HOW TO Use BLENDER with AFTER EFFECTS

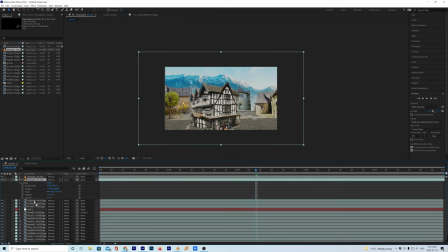[45:29]
Control D, and then put it down a few layers away. So I guess it would be, well, the ground, behind the ground.
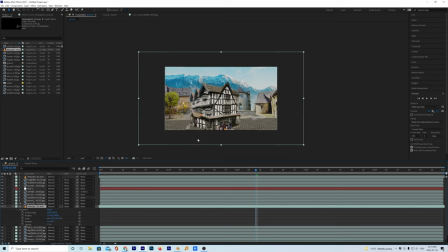[45:38]
So now it's back on this layer. Because it won't affect the ground layer, and just put the opacity up.
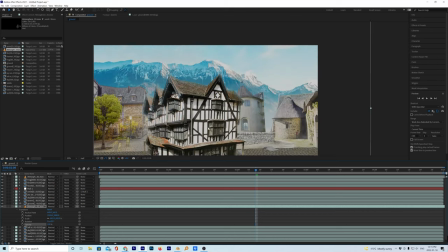[45:46]
Let's just see where the heck this layer is. It is. So it's making this a little misty.
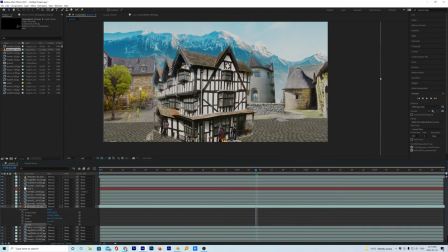[45:55]
Let's see, you can see back there, it's making a little misty. So we'll go, I don't know, like 30% on that one. And let's just like change the time a bit, like just move it a bit so it's not the exact same fog.
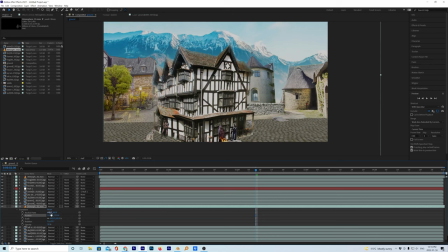[46:12]
And maybe let's raise it up a bit. And it's subtle stuff, but then we're gonna do that again. So one more time, Control D. And let's bring this back to maybe in front of the sky.
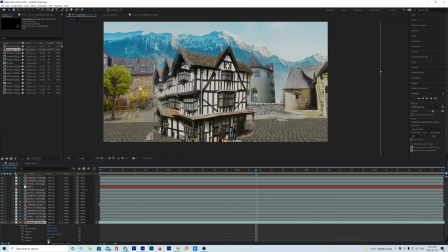[46:31]
All right, and let's just like put it on full just so we know where it is. 100, okay, so it's affecting the sky back there, the clouds. Let's make it a little cloudy. And let's scale it up.
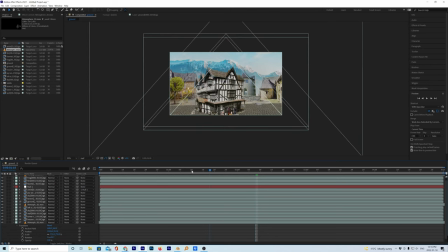[46:46]
And that should give us a little bit more depth from the issue I had was that it wasn't blending well. Although it doesn't seem as bright as it was, obviously, because I'm putting, because as things go into the distance, they can get foggier and foggier and foggier, right?
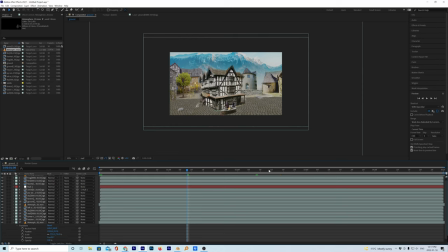[47:03]
Because you're looking through, like, if you're looking to a fence that's like 10 feet away, there's not much fog. But then the next fence that's 100 feet away, there's a lot of fog between the two fences, right? So it's harder to see. So it's that sort of thing. But that should give us a little more depth and reality to it, even though it's a little cartoony, this thing.
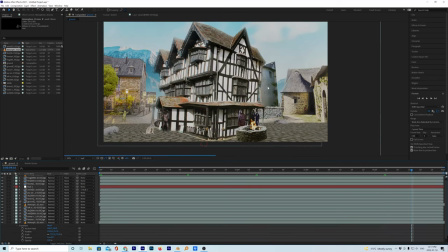[47:27]
Now, really, that, I guess that little tower there really gets warped as it goes in. I wonder if that's a, let's see.
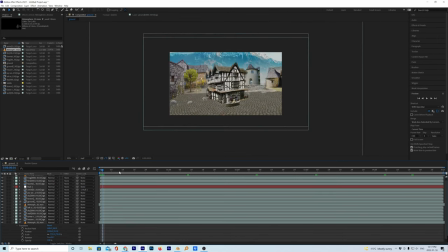[47:44]
I don't remember that doing that, I guess. Now on top of this, we could also put layer new solid. Let's try to blend these in a bit. Now it's outside, so let's go with a blue, right?
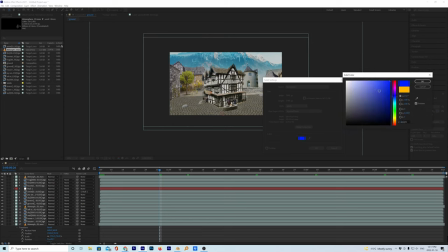[47:59]
Because it'd be like blue light.
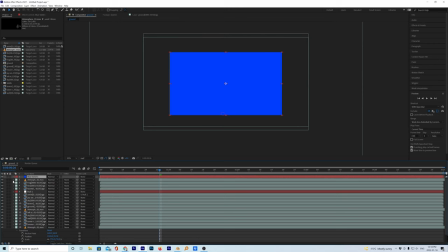[48:05]
I'm just gonna slap this on top of everything, and we'll go down to opacity and put it at like 7.
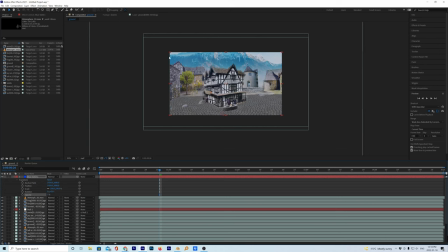[48:13]
And then on top of this, see, it's got a blue thing on it, but we want it to make it a little more natural.
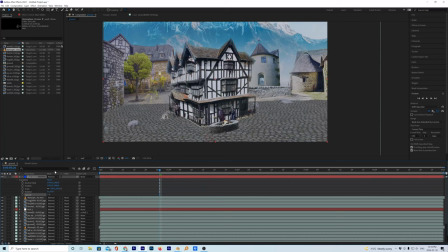[48:17]
So it's almost looking a little nighttime-ish too, but we're gonna go overlay just so it's a little more subtle.
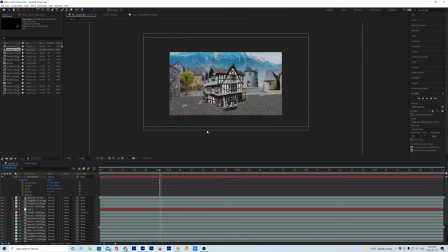[48:25]
And I'm wondering if we should darken, like put a
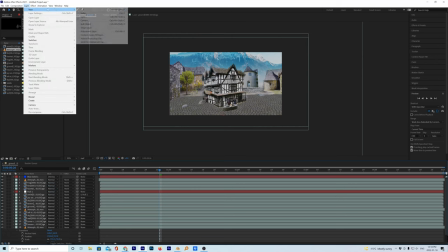[48:34]
vignette, I'm not sure how to pronounce that. Layer, we'll go to put an adjustment layer on top.
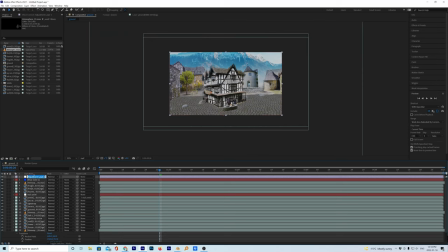[48:40]
We'll just call this Vig, that'll do. And we'll go up to this circle here, ellipse tool, and just double click.
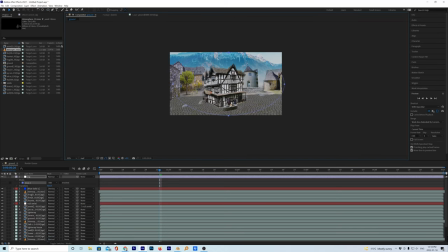[48:52]
Oh, I'm hearing some,
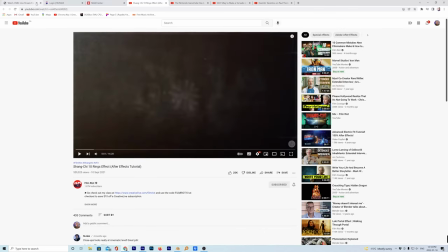[48:58]
I've got CNBC on here, it's double time. Okay, all right, so let's go back in here and we'll go to exposure.
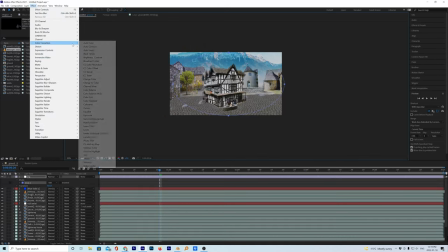[49:09]
We're gonna throw this on top of the
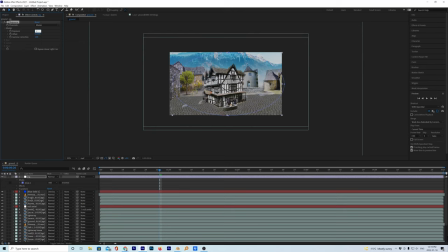[49:14]
thing here. We're gonna go minus 0.5 on top of the layer here, and we're just gonna invert that. And we'll just do a mass feather here. And that'll just darken down here a bit in the corner, so your eyes are more focused on that.
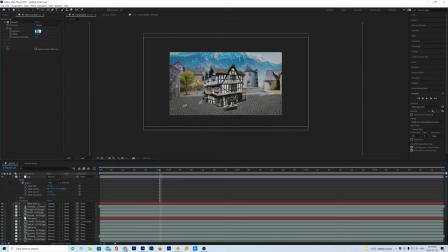[49:32]
Let's even go darker.